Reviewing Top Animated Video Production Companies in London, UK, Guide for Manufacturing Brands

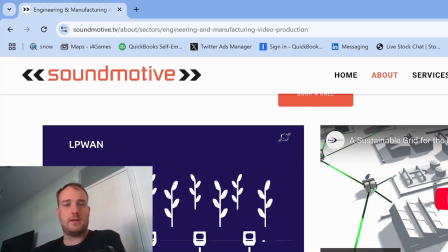492s
Simple animations showing, explaining what's happening, how the product works.
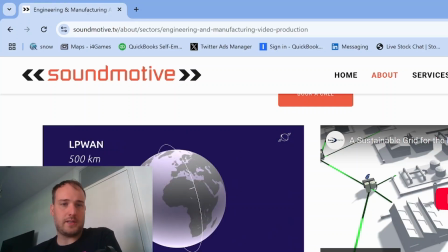498s
It's simplifying the technology so people can understand it. It's got the right text, highlighting important features.
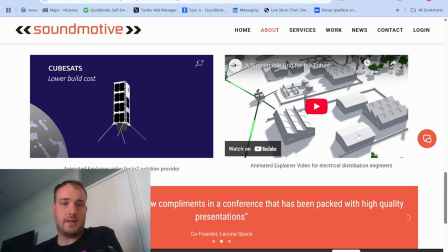504s
Really, really, really great job. And it's the simplest animation, but it's done in such a way where they've also combined 3D mesh worlds.
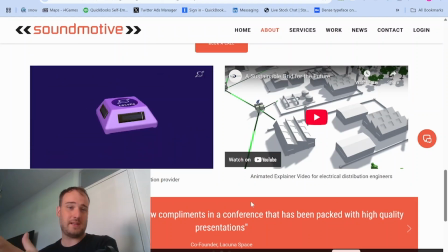514s
They've combined 3D and 2D. They've got an expanded view of the product. Yeah, I love this. Really, really, really like this.
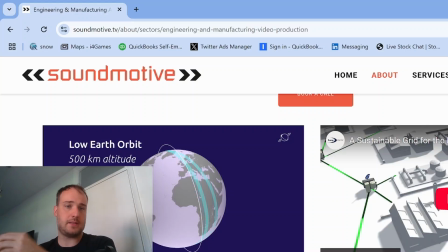526s
For an industrial manufacturing company, this would be probably an 8 out of 10.
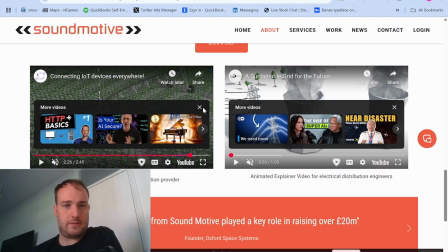533s
Let's have a look at...
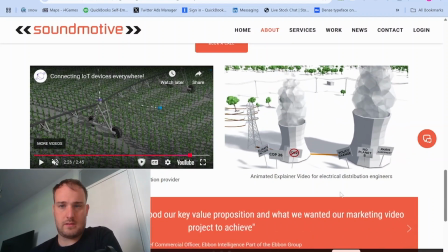537s As pressure mounts from government to decarbonise the...
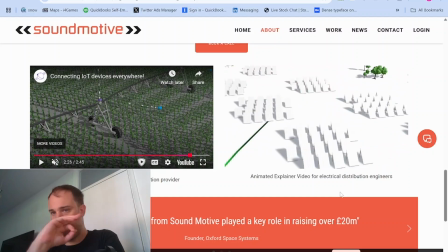544s
It's an interesting video. I think it's good.
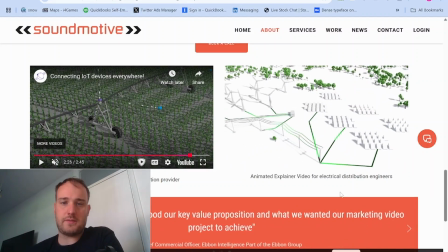548s
I didn't like it at the start because it was showing off these untextured meshes,
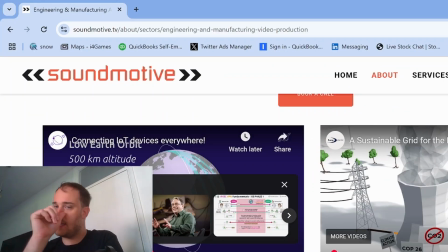554s
which it can be quite an old-fashioned style,
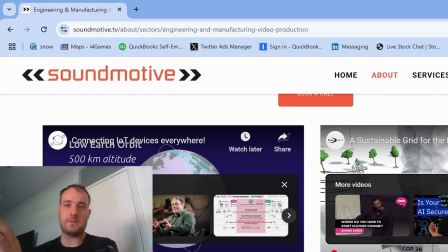558s
but actually the way they've integrated it and zoomed out, it's transformed actually what that is.
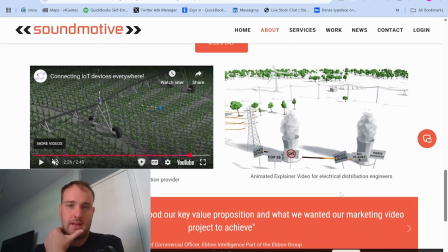564s
And I'm getting the style because you can see the clouds have also got that textured wireframe mesh look as well, which looks great.
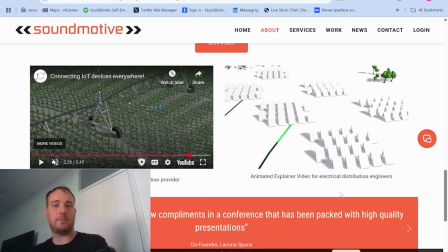574s
And they've kept 2 colours, which is also really important, to just keep it down to just 2 colours,
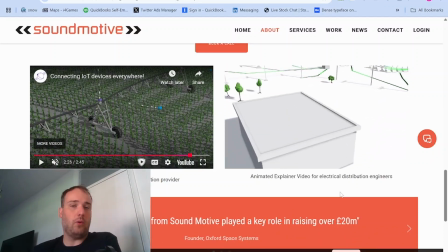582s
because it's so tempting to put 3 or 4 or 5 colours, make it look realistic,
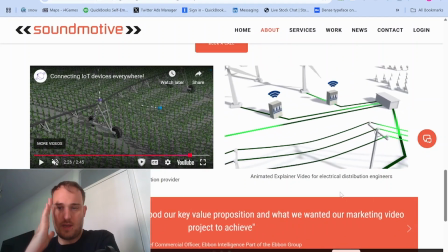587s
but actually people's attention is so easy to disrupt that you need to really keep everything so simple and minimalistic.
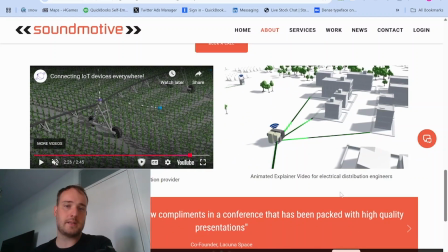595s
If you have just 2 colours or 1 or 2 colours, It just really helps people to not be distracted,
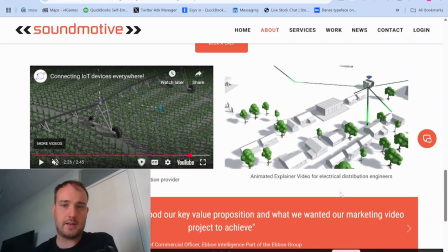602s
and it can focus the eye.
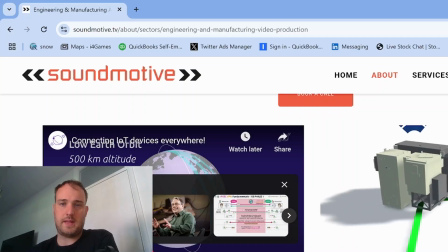605s
So now anything that's green, we know that's important, but that really does set up a good color system so that people's eyes know where to go.
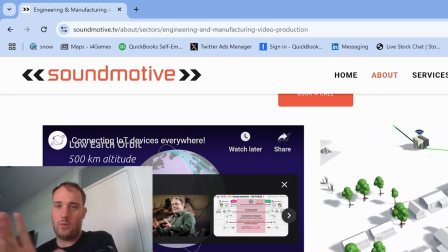613s
Because when you're creating videos, it's all about where am I looking, because sometimes on a screen you don't know where to look.
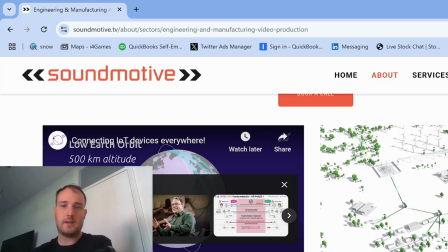619s
So the skill is to actually move people's eyes around the screen so they know where to look.
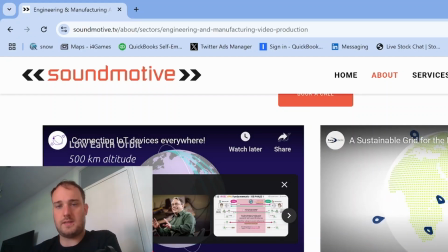626s
So yeah, I think this is a really good explainer video production company for a brand who's looking to
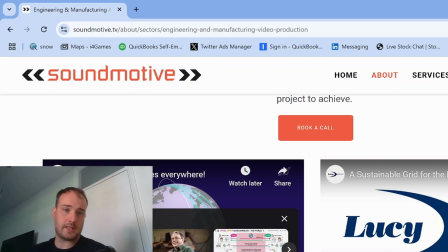633s
showcase their innovations and their technology. So I think Soundmotive have done a really great job.
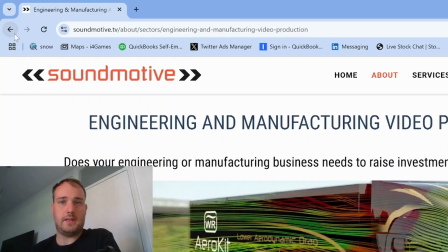639s
So I'd give them an 8 out of 10. I like that. See if we can find one more.
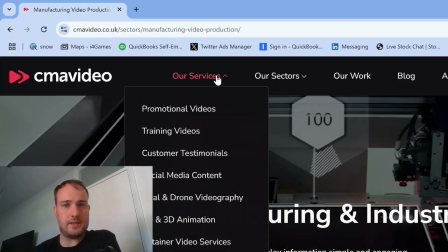646s
Manufacturing video production. See if they've got any animated videos in this one. No, I'm not going to go with that.
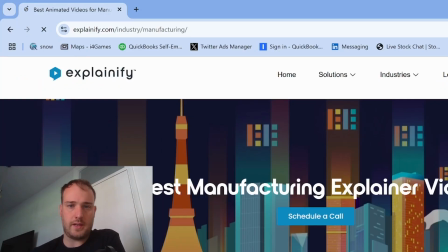652s
Best animated videos for manufacturing industries. Let's try that. It's looking a little bit basic, so I think I might leave this one.
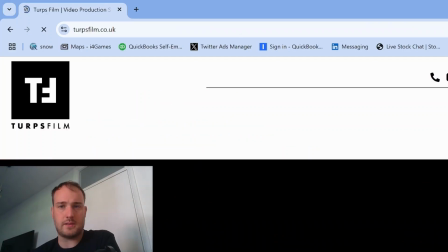659s
Family run. We'll give that a go. It's in the search results, so hopefully they'll have some manufacturing companies.
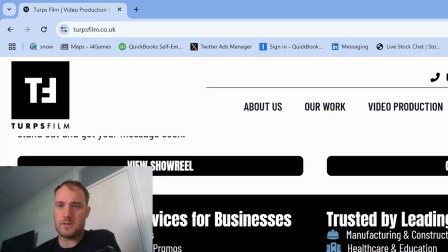666s
Oh look, there we go. Trusted by manufacturing construction. That's great. So let's have a look for the animation.
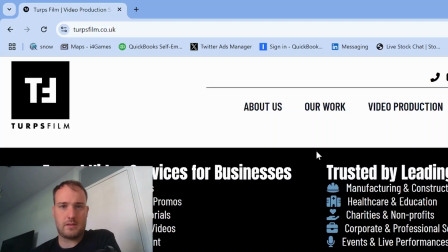673s
That'll work.
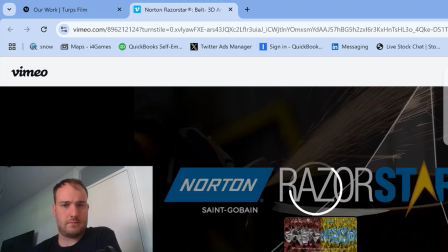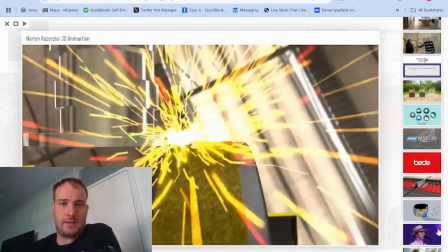682s
Nice intro. Brilliant shot. Yeah, I like that. It's very realistic, but it's really good.
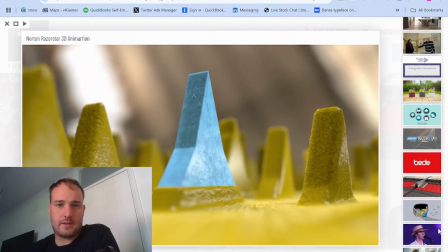690s
Yeah, look at that. That's great. I love those layers peeling back.
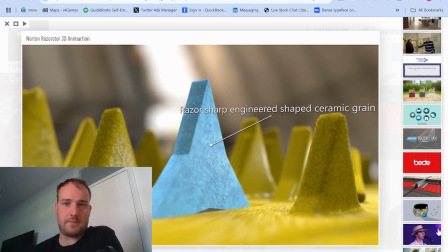695s Razor sharp engineered shape, ceramic grain.
It's really good.
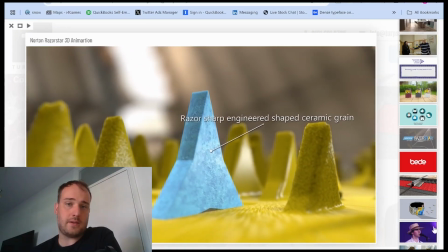702s
And what I like as well, they're not afraid to take it slow, which is really important. There's not all of these things flashing up.
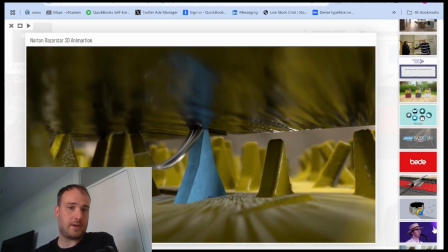708s
If you're actually an engineer or a supplier, you really want to know how this stuff works.
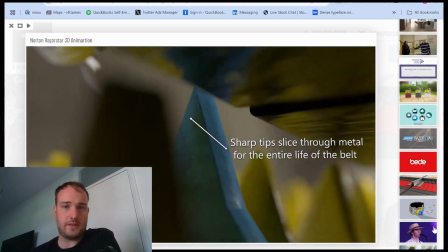713s Sharp slice through metal for the entire life of the belt.
Yeah, it's really, really great.
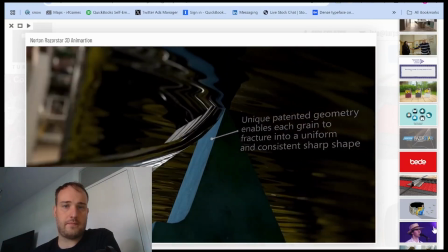720s
This is brilliant. So I think they've done a great job of this.
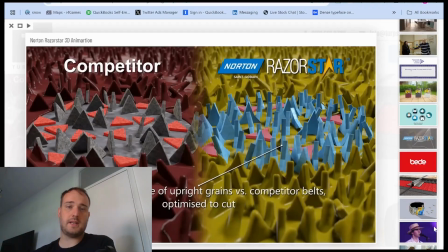725s
We've got a comparison in there as well. These are all really great techniques that they're using. So I think that's really, really good.
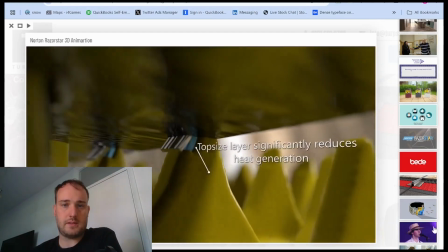732s
Good use of colour. So using 2 colours when they need to. Okay, I like that.
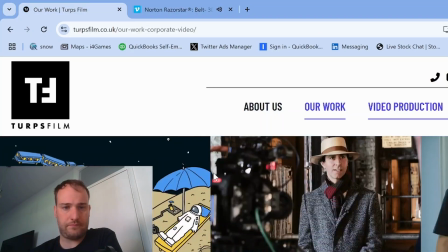738s
Let's see if they've got one more. This looks good.